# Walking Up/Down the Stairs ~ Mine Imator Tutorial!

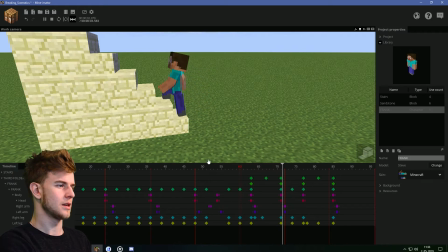(12:32)
I'm bothered by the simplest of things, which is not even connected to the walking up the stairs, but still.
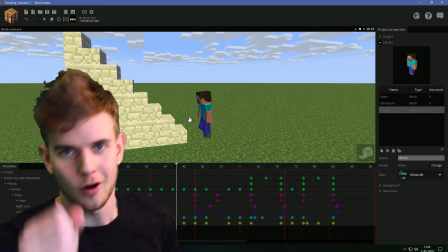(12:38)
So this is the up part. Maybe I exaggerated the arms as well a bit. Like, you see what's the problem here.
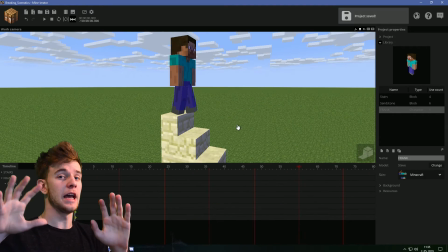(12:44)
Now let's do the walking down the stairs, and let's hope this is gonna be faster. I have not animated the body yet, just the legs and the character position. Again, the Frank is in a folder because folders are great. What I'm gonna do is the same thing as before, just reversed.
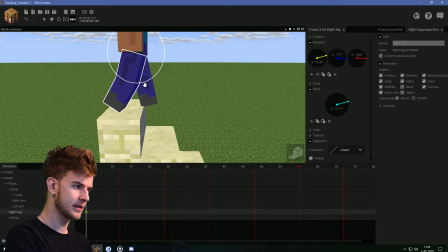(12:58)
The leg should go backwards and bent, and then the character should adjust its position.
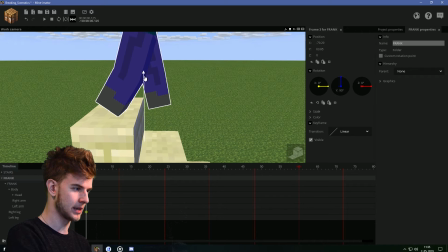(13:03)
Now the folder is the character because it has the same position, so I'm just gonna animate the folder for the position.
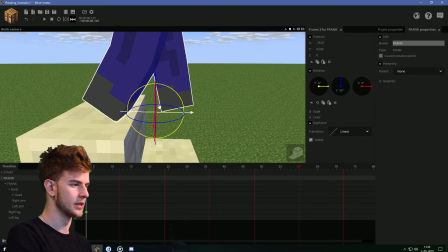(13:08)
There isn't a set of rules how to do this. It's just understanding what's gonna happen.
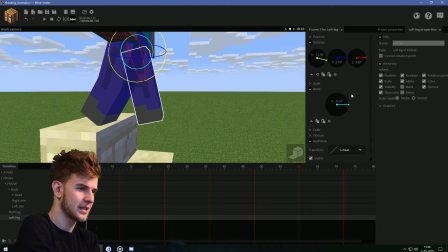(13:13)
Okay, so he took this step here, and this leg should just extend completely, go outwards, like so.
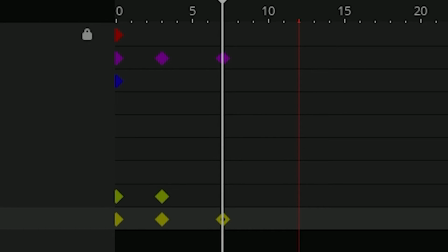(13:19)
This leg is now on the ground, like so. This is how it steps. This leg is now bent upwards.
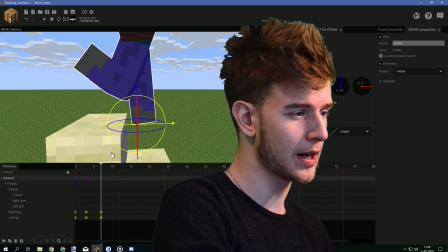(13:25)
Now this is the goofy part, and I would recommend you not show the legs at this part.
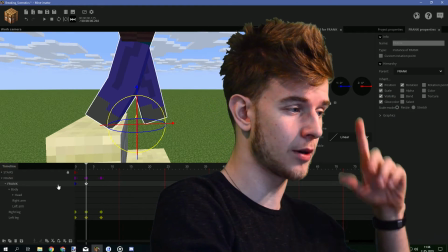(13:30)
So the Frank now, the character, is gonna have the up and down motion. The folder is gonna have the left and right motion, just like before.
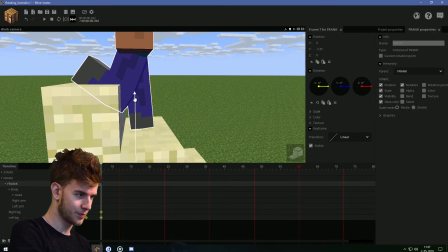(13:35)
Except I think the roles are different. This goes down to this point, and the left and right is just going forward.
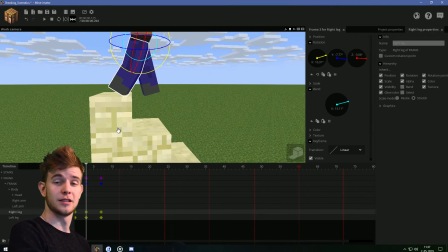(13:41)
This happened, you know? This leg has no other way but to go inside the block. Unless, of course, you made him jump up and down the stairs. But that's too easy for me to show a tutorial of. So I'm supposed to do the walking. So yeah, rest in peace. I'm gonna move it forward a bit, so it's like this.
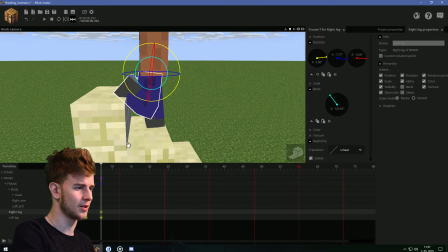(13:56)
Or maybe bend this leg even more, like so. This up and down motion needs to be linear.
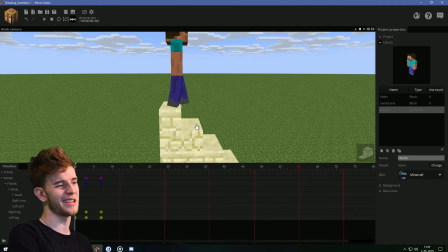(14:02)
It does kind of look like he made a jump.
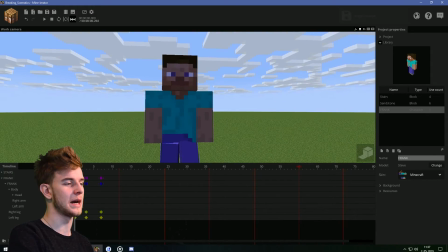(14:04)
Walking down the stairs is a lot more tedious. So if you want to animate walking down the stairs, I recommend you just use this kind of camera to hide the legs.
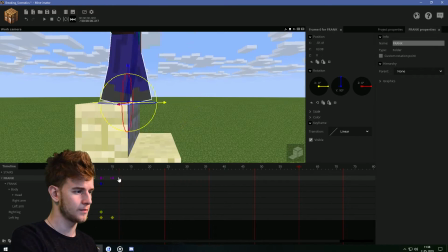(14:12)
Whee! Then retract the leg a bit. Needs to be faster because the jump was way too fast for him.
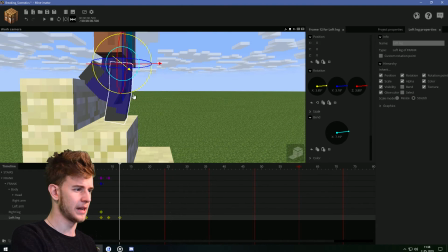(14:18)
This is better. And then the leg should just bend again, so it's going like over the edge here.
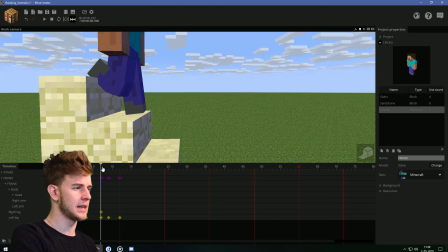(14:23)
Position it where it was before. lands down, leg retracts, and then just moves forward.
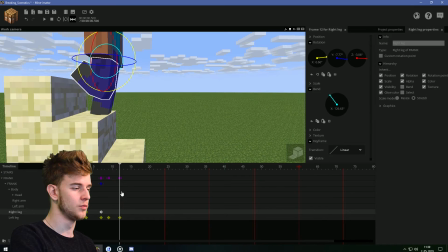(14:29)
So it's like, and this leg doesn't need an in-between frame, just move it like this, because this leg is going to step.
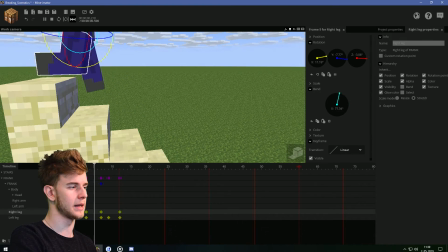(14:35)
This leg is going to be the leg to take the next step. So it's like this. So let's give it an ease in here.
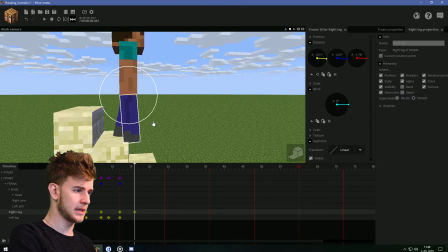(14:40)
I'm gonna leave it like this, because I don't know what to do here. So this leg is now on the ground, this leg is now bent.
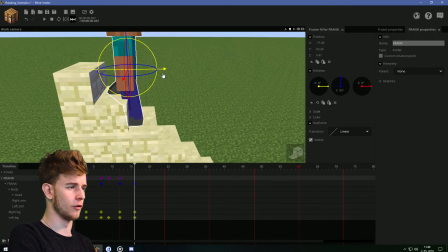(14:47)
This is the up and down motion. Then select the folder, make it go forward. The up and down motion needs to have an ease in, just like this.
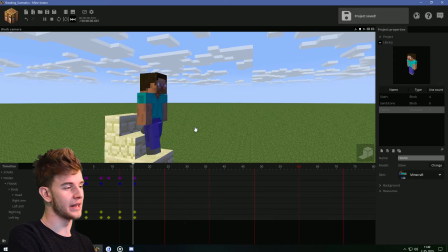(14:54)
That's all I have. Walking up the stairs was a lot easier. Like, I'm just bothered by this leg here.
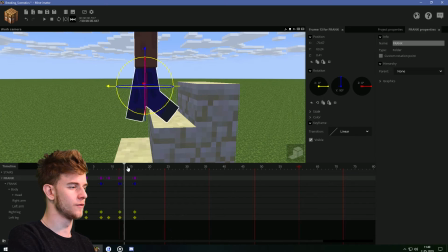(14:59)
You know, this is better, but then it goes way too forward for the next step. You gotta time it right.
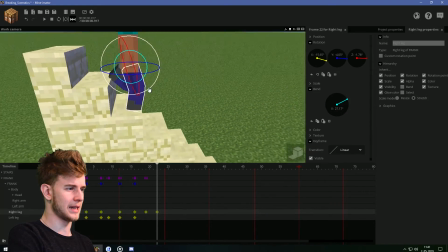(15:05)
And this leg bends again, forwards, extends and goes backwards because he is about to take that step again.
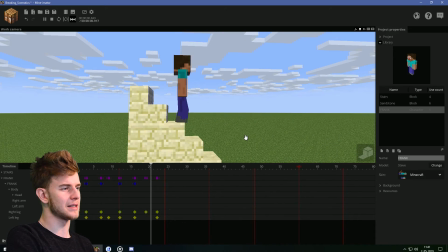(15:13)
Moves forward to the same position. Yes, okay, so the legs are done. They don't look that bad.
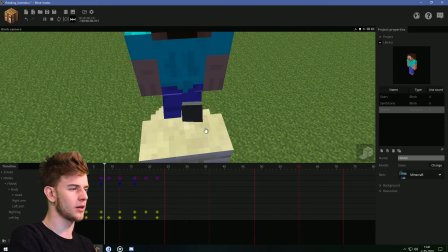(15:18)
Pretty interesting, actually, except that this glitchy part, if you take a look at it from the back, it just kind of flips away and slides.
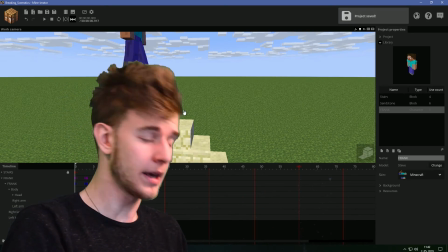(15:24)
I don't like it, but there's no other way around it that I know of. Now the body and the head. So the starting position of the body should be a bit outwards, like this.
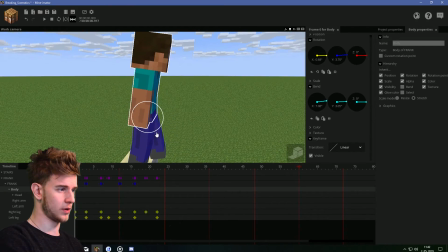(15:32)
So it gives this leg some space downwards. So he's trying to look at where he's dropping. The axis should be turned towards this leg and then adjust the body upwards.
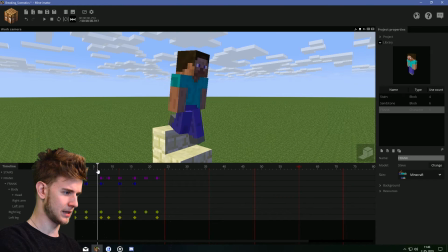(15:42)
Or it's just a bit too much, like this rotation here. As he steps, he is going to move in this direction.
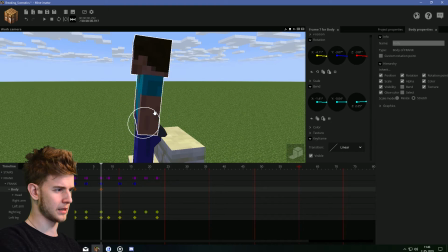(15:50)
Towards this leg, upwards a bit, like so. And the body, I think, should always have an ease in and out.
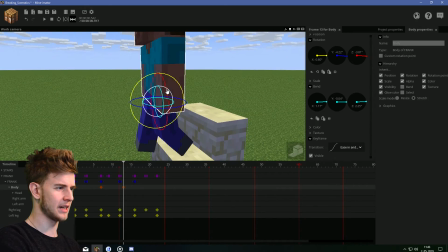(15:55)
And then at this point, it's going to adjust towards this leg again, also bent downwards a bit, like it was before, but on the other side.
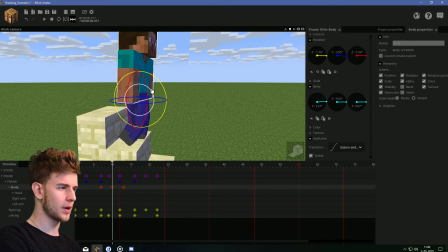(16:03)
And because he went down here, there should probably be some bend on the body because he landed, and an ease out, and this one an ease in and out, just like this. So he still has some impact from the fall. He doesn't just land and stand still, but he lands and the body bends a bit.
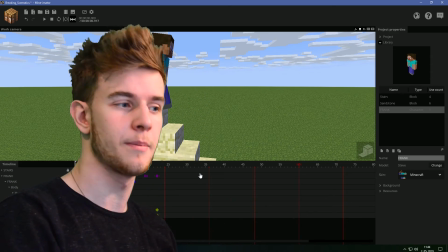(16:20)
Also, the arms are gonna get overlapped here, which is gonna look that much better. This place should be like turned that way.
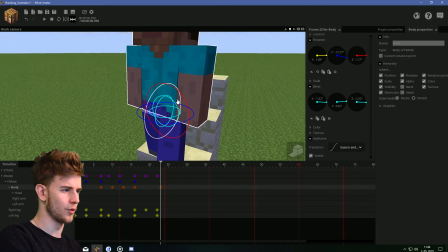(16:27)
With one tick of overlap, adjust for this scene again. I mean, for this pose again.
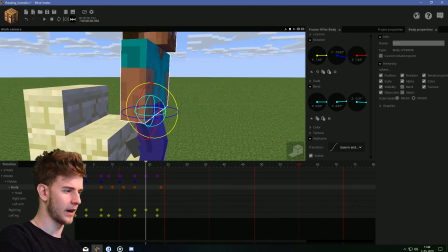(16:32)
What am I saying? And at this point, because he fell, bent the body slightly, maybe move forward a bit.
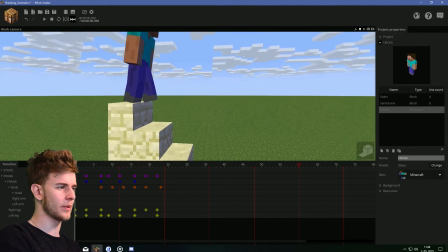(16:38)
So this is what I got for the body.
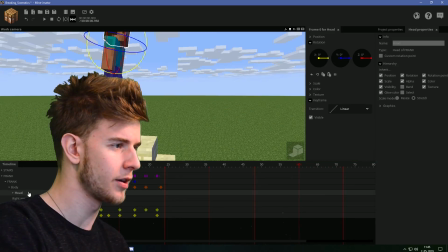(16:39)
Body slightly wiggling as he's walking left and right, still turning, everything's perfect here. The start frame for the head should be looking down because he's about to go down the stairs.
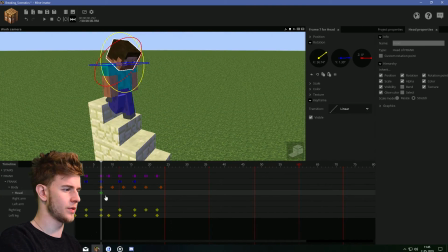(16:48)
And at this point, the head is still just looking in the same direction. Of course, ease in and out because the body had the same transitions.
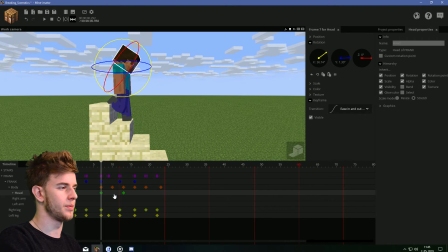(16:54)
And at this point, he's supposed to look at the same place as he was before. But the body got bent here, so the head should adjust with a bit of overlapping delay here.
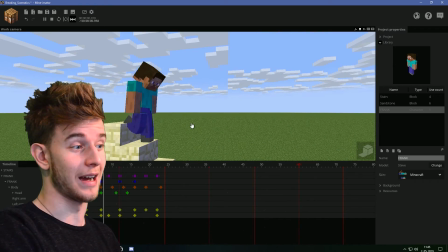(17:03)
So it's like, see how the head bobs? I like this. I like how the head is bobbing.
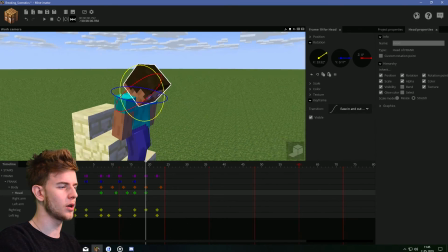(17:07)
So what I'm gonna do is I'm just gonna adjust the head so it's always looking in the same position on all keyframes, and then just move the head one frame forward, like all the pixels,
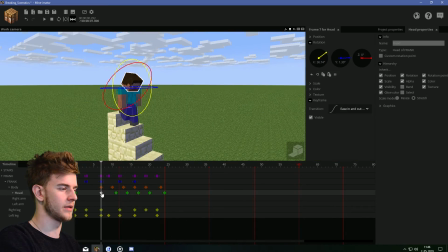(17:15)
like all the keyframes, even in the first one, so it's like this.
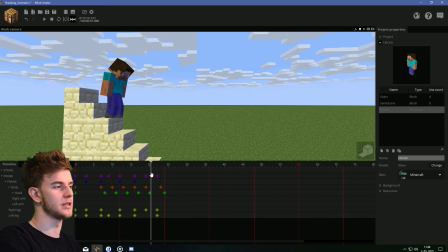(17:18)
Also, at the end, it kind of looks awkward because the head is the only thing that moves, but the motion would go on regularly.
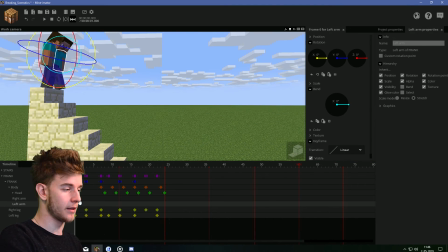(17:24)
Like, you can continue this motion onwards, and this would not look funny. Finally, the arms, I'm just gonna make keyframes, it is in and out, so it don't have to do it all the time.
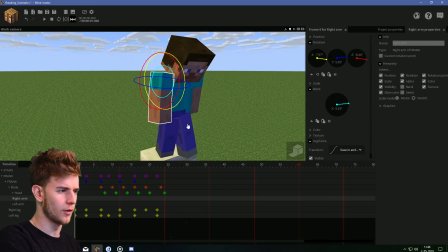(17:32)
First frame, this arm, don't over-exaggerate them this time. I did it last time, I don't wanna do it again.
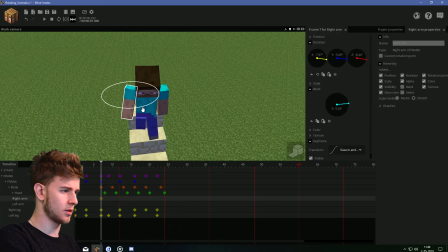(17:38)
Backwards, bend it. So up until this point, this arm would go back because the other leg is now in front.
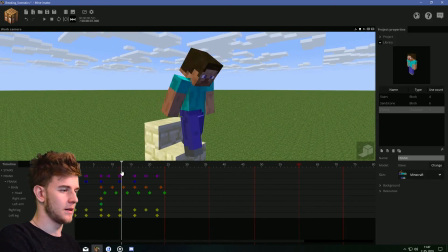(17:45)
I sure hope you can follow me because I'm just doing stuff without explaining it. Okay, so at this point, the arms would just go back forward.
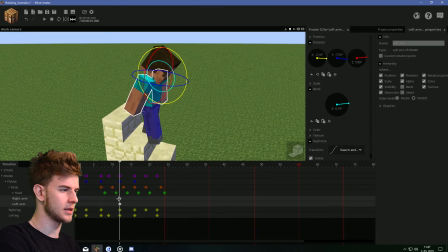(17:52)
Actually, these could go here, because this is where the other leg is actually in front.
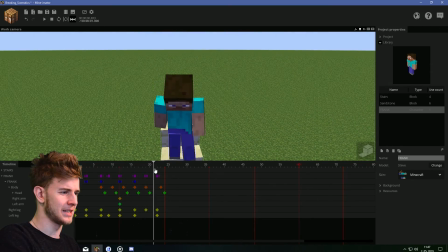(17:58)
I want to adjust this arm, like this, and then as this leg comes in front, adjust the arms again.
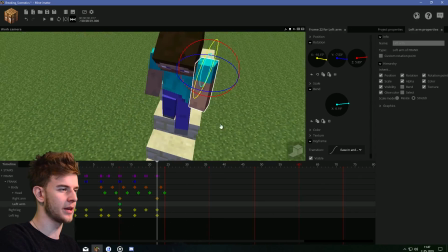(18:03)
So this is what I have for my base, but I'm gonna modify it, because something is definitely not gonna be okay with this.
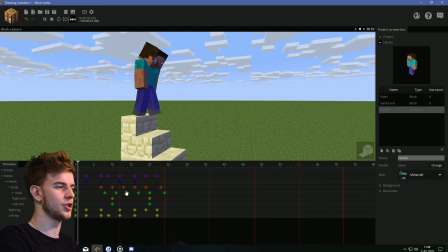(18:10)
It takes the step, and this is where the arms adjust, so like this. I don't know why, I messed something up.
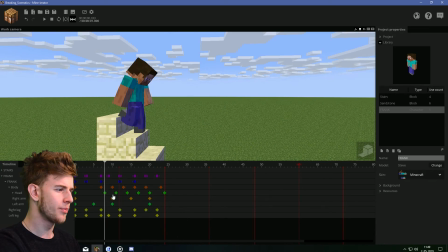(18:15)
The arms need to be timed. It needs to be brought forward when the guy takes the step.
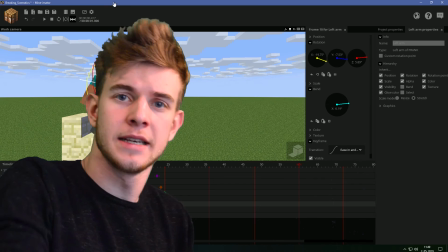(18:20)
Move both of the frames forward, because the arm should move forward as he steps. Maybe a bit backwards, one frame backwards, like this.
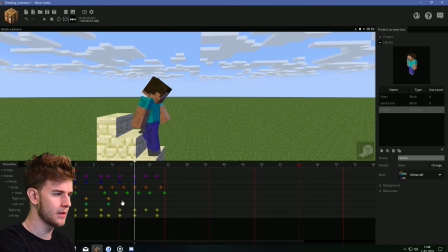(18:28)
Yes, that's it, I got it. This is the next frame. This is the middle of the action, so this should be the end of the action.
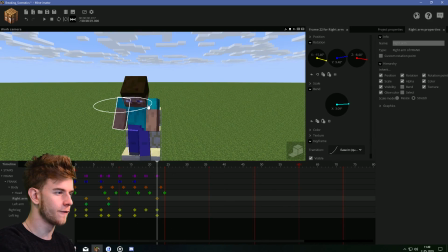(18:34)
And this is where the arm would be facing forwards. This arm would be backwards.
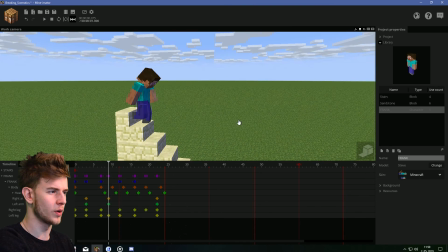(18:39)
And this should have a strong transition. Let's go for a stronger one. Okay, this one is too strong, but you know what I mean.
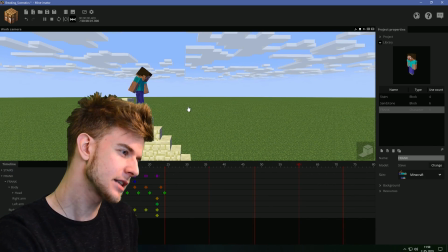(18:44)
I'm getting there. Yay, look at this. Walking down the stairs. It's not as good as I want it to be, but it's then again not as bad as I thought it was gonna be. So there you go, walking up and down the stairs. A really tedious one. Gotta say, you got me there. The result is not as good as I want it to be, but it's also not as bad as I thought it will be. So I'll give this tutorial an 8 out of 10. Now, thanks for watching. If you have a problem with something and you want to see a tutorial on it, suggest it in the comment section because I do read those and you guys are actually the ones who suggest my tutorials. So drop by because I'm all ears. I hope you've learned a thing or two. Now happy animating and stay sharp.